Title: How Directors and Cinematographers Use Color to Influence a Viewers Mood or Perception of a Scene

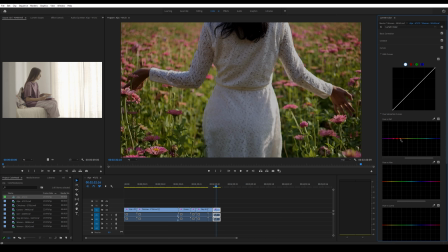And then maybe we can widen that a little bit so that it's a little bit more of the color spectrum there.
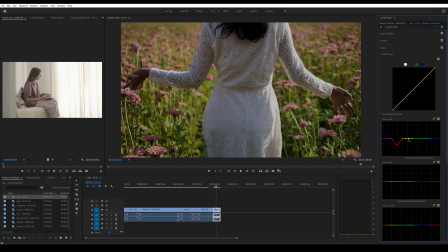Make it look a little bit gray, a little bit gloomy. And then these greens are kind of like a warm green. So let's see if we can desaturate those a little bit.
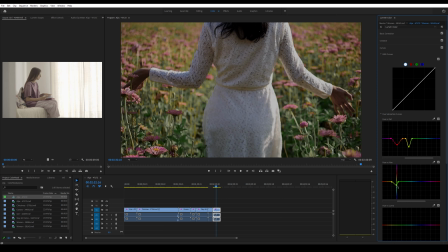And then we could also go hue versus hue, and we could change these to a little bit different colors.
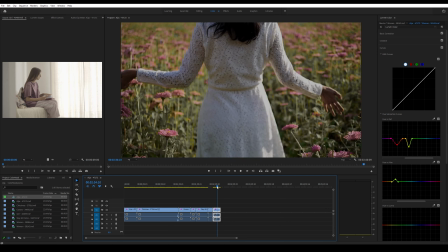So maybe if we wanted to make them a different green. So let's see how that looks. So that's a way less inviting shot.
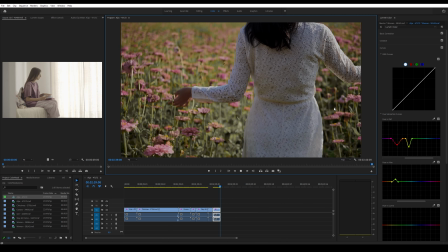Like you could see that, like there's something following her, or,
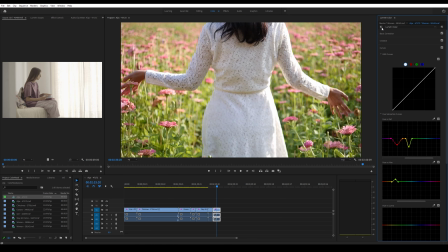like doesn't know that something bad's about to happen, or just anything, like that's where your mind goes.
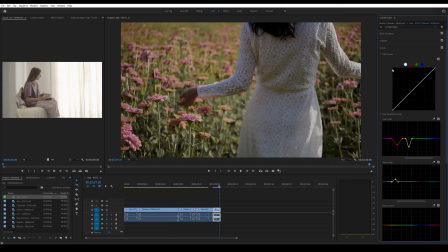And it's really interesting because, if you were to just see that, you'd be like, oh, it's just a pretty shot, no bad feelings, and then all of a sudden, ominous. So I hope you enjoyed that.
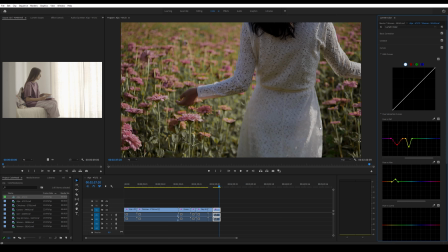That's just kind of me playing around, trying to explain some of the things that I think about when I'm looking at films, and when I'm kind of trying to dissect them and figure out what the colors are and what the director was doing, what their thoughts were, why certain things were picked for certain shots.
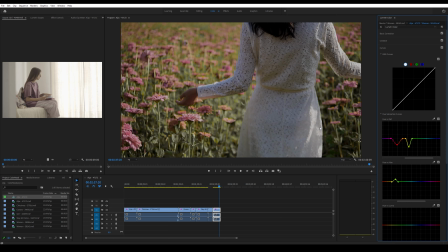And there's also a lot of lighting techniques that you can do this with too. But for this video, I just wanted to focus on the color. So I hope you found it interesting. If you have any questions, you can leave them in the comments. And please subscribe to our channel, and click the like button if you like this video. And I will catch you guys later.